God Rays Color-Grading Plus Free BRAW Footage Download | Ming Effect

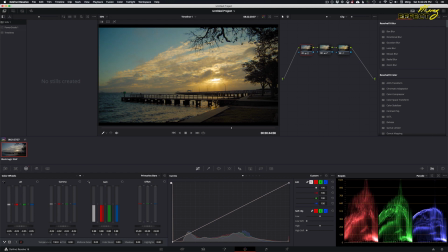662s
But not too dramatic. So I'll increase that temperature just a tad. You know, I'm going to leave that.
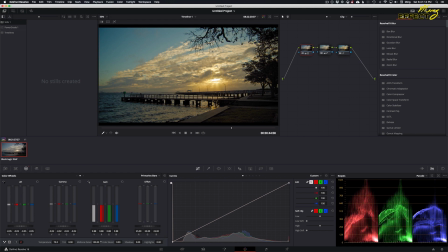674s
Any mid-tone detail, you can see it would help make some of that pop, but
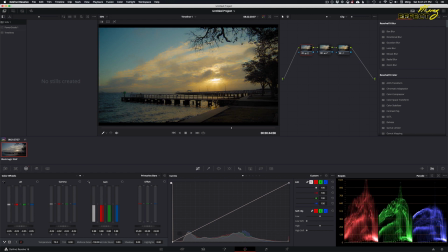689s
just a drastic curve. So from here, nothing too massive. That's a tad buggy. It could work depending on what it is you're using.
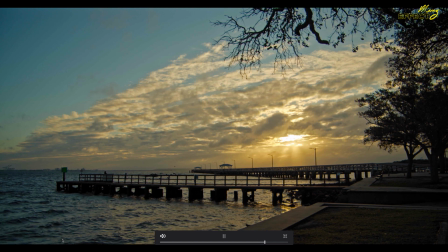705s
There's enough variation in here that could stand out, but I think it detracts a tad
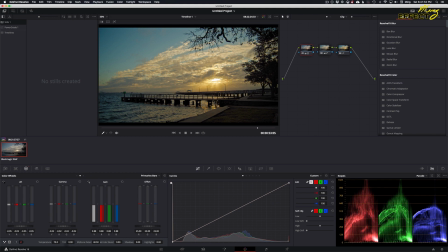715s
from what I'm going for, which is that nice warm glow across the screen. And so a little detail is fine. If I go without it, you can see this separation here.
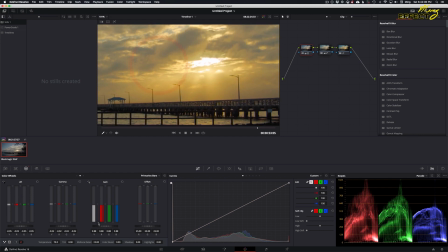731s
So when we drop it down, that kind of blends in. The more I increase this, what you're going to see here is, like here, this separation starts popping in.
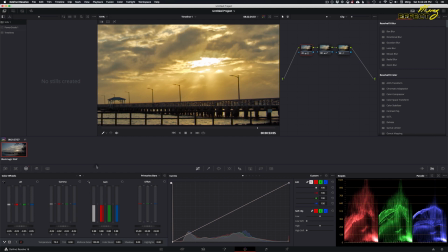747s
Now that makes this just a bit more of the focus, and I'm not looking for that.
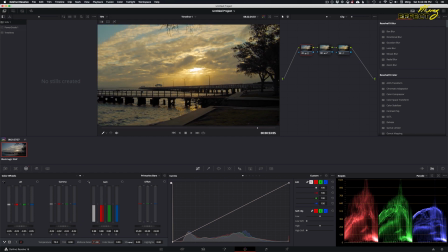759s
I'm pretty sure I don't need color boost. Shadows.
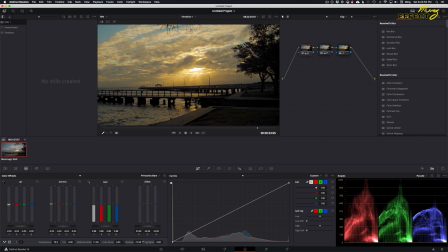774s
I don't think I'm going to play with the shadows too much. The dropping down is fine.
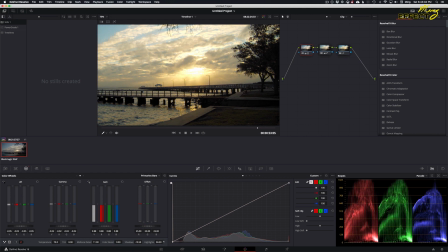782s
Highlights. Well, we have a screen like that, and you can see that really washes out.
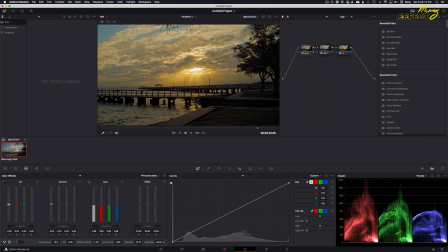790s
Go too low, everything gets really dull. I'll just leave that alone at the moment. Go back. Is there contrast? How about that again? No, I think that's about right. I'm actually liking that. It's gold enough for me.
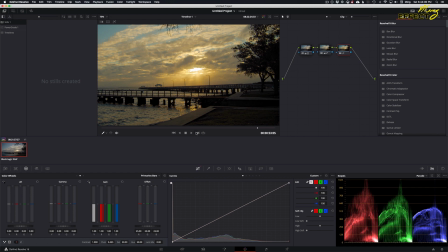810s
I enjoy what I'm seeing here. And that's what it comes down to. What are you looking for? For me, you can see here,
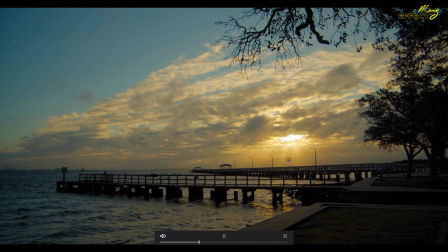819s
I enjoy this clear path to this expression of light coming across here. I like that this is highlighted in the wave action, and off in the distance, birds.
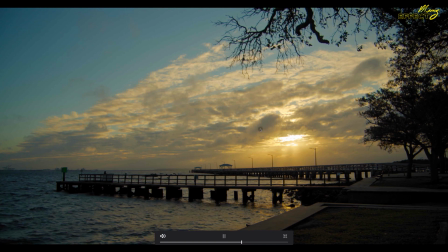841s
I think this was actually not too shabby. Okay, so that looks good.
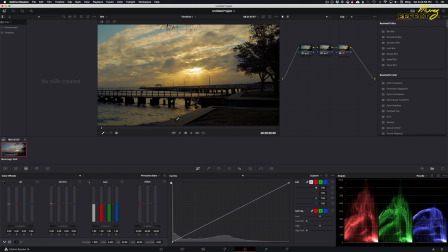846s
Again, there's a lot I could do with masks and such, but this is just where I'm going to leave it.
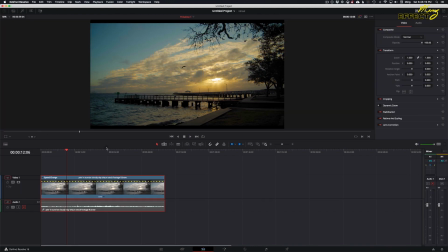854s
The more I stare at it, the more I want to start playing with them again. So this, I think, carries my initial feeling of how I wanted to bring this out. As an aside here,
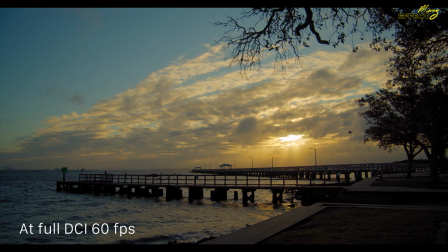867s
I will provide a part of this video for you in Blackmagic RAW form for you to color grade on your own and even post for non-commercial use. If you do something cool with it, just let me know, and I may highlight it in a future video. The Google Drive link for it will be in the description below.
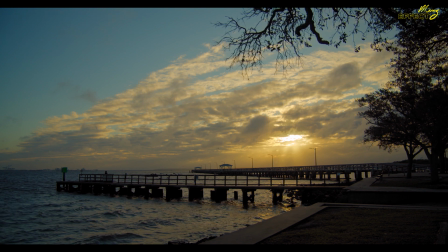886s
If you liked this, please let me know, and I will provide more of these in the future. Or if you have specific questions, also let me know that. you.